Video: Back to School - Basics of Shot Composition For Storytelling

So here's my wide shot. I think that's max.
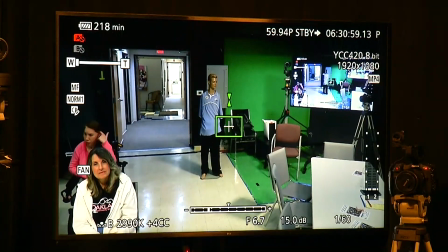So what does a wide shot do? What does it tell you? Why would I use a wide shot? Place, Tells me the place. time of the day. So it could tell you the time of day. So I look at, this is my wide shot. This is telling me I'm in a studio. I see a green screen. I see a tripod back there, things like that. What else does it tell me? The overall picture or the big picture? Yeah, it's the big picture. And again, this isn't a great wide shot because I'm limited by this lens. It gives you establish context that there's an audience. Yes, exactly. It not only shows me the location, but who's here and where these people are in relationship to one another.
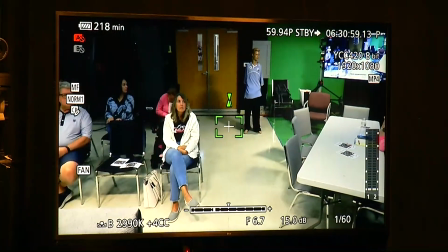So then when I start going from this to close-ups, the people go, oh, I understand.
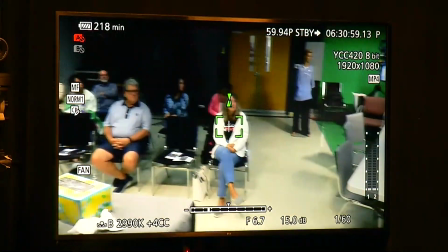We're getting shots, close-ups of people in the audience, okay? Now, let's pretend that none of you are here. Now I would have to leave. This is our talent, and he's just in a field of soybeans or whatever.
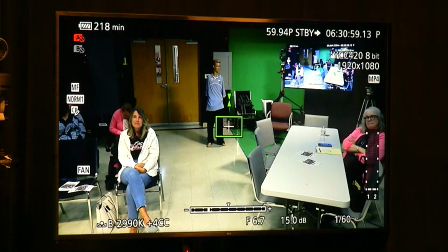He's standing out in the woods or the park, something like that. So you have different focal lengths that you use. And what I'm gonna do here, I don't know if he wants me to sit down. I'm gonna go really quickly through, we're only 12 minutes in.
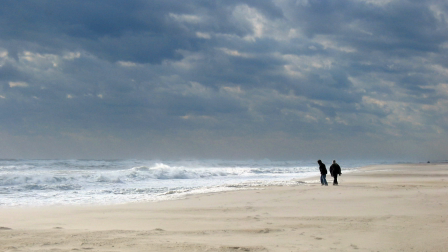The types of shots. Here's an example of a wide shot or extreme long shot. The emphasis is not on the talent, but it's on the what?
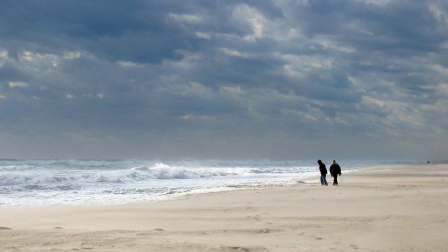Location. It's on the location. So we know, and does this location set a mood as you see it? Yep. How do you feel? Huh? Cold? Yeah, overcast, two people, almost looks kind of lonely.
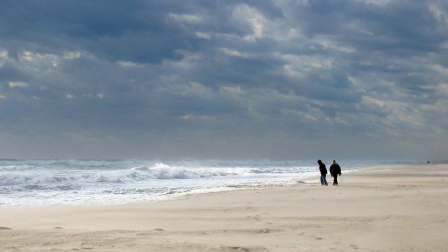So let's get rid of that one. That's an extreme long shot. So when the director says, hey, I need you to give me an extreme long shot, that's what you fire out for him.
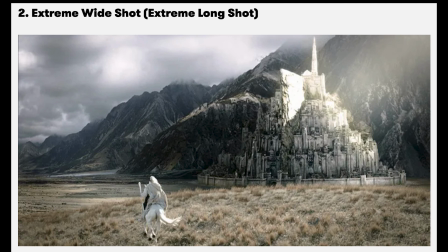Okay, so here's extreme wide or extreme long. They can be used interchangeably. This is obviously, I mean, if you've seen any of the movies, you'll know what this is from. Does anybody know? Lord of the Rings. Lord of the Rings, yes. So here's an extreme wide shot.
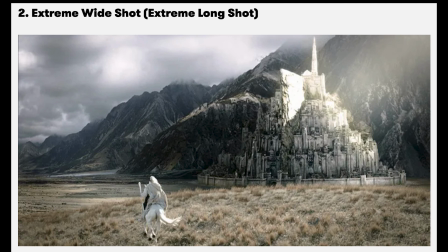We see our character, but more than that, we see the surroundings that he's in. So if I were going to get an extreme wide shot of this building from outside, I wouldn't stand in the parking lot.
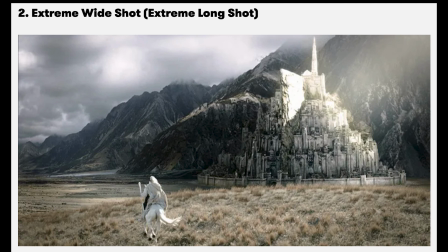I would have to cross the street, unless I had a real wide angle lens, but I'd cross the street, and then I would get my extreme wide shot. Okay. So, sorry, we just did that one.
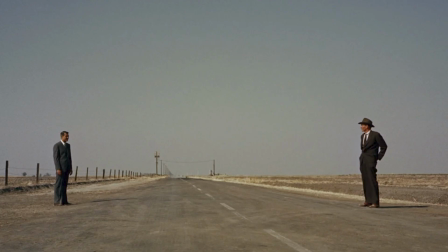Okay, so Hitchcock, another idea of an extreme or wide shot. Again, you see this and you go, what's going on here? Almost like a standoff. But where are they? In the middle of nowhere.
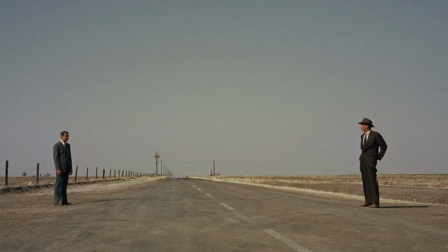And with this line in the road separating the two of them. Okay, so he knows what he's doing here. He's setting up this shot. There's going to be some kind of a confrontation, we think. Okay. All right, I'm going to jump ahead there because I know this time is going to fly by.
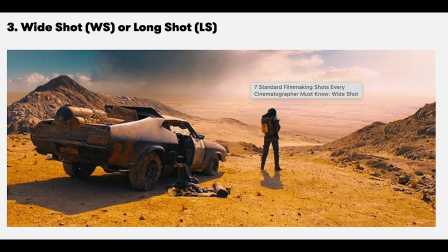So those are examples of extreme wide shot, and here's a wide shot, also called, a long shot. I can stretch this out a little bit more, I think. What's that? Yes, my student yesterday highly recommended it because we were talking about wide shots and long shots.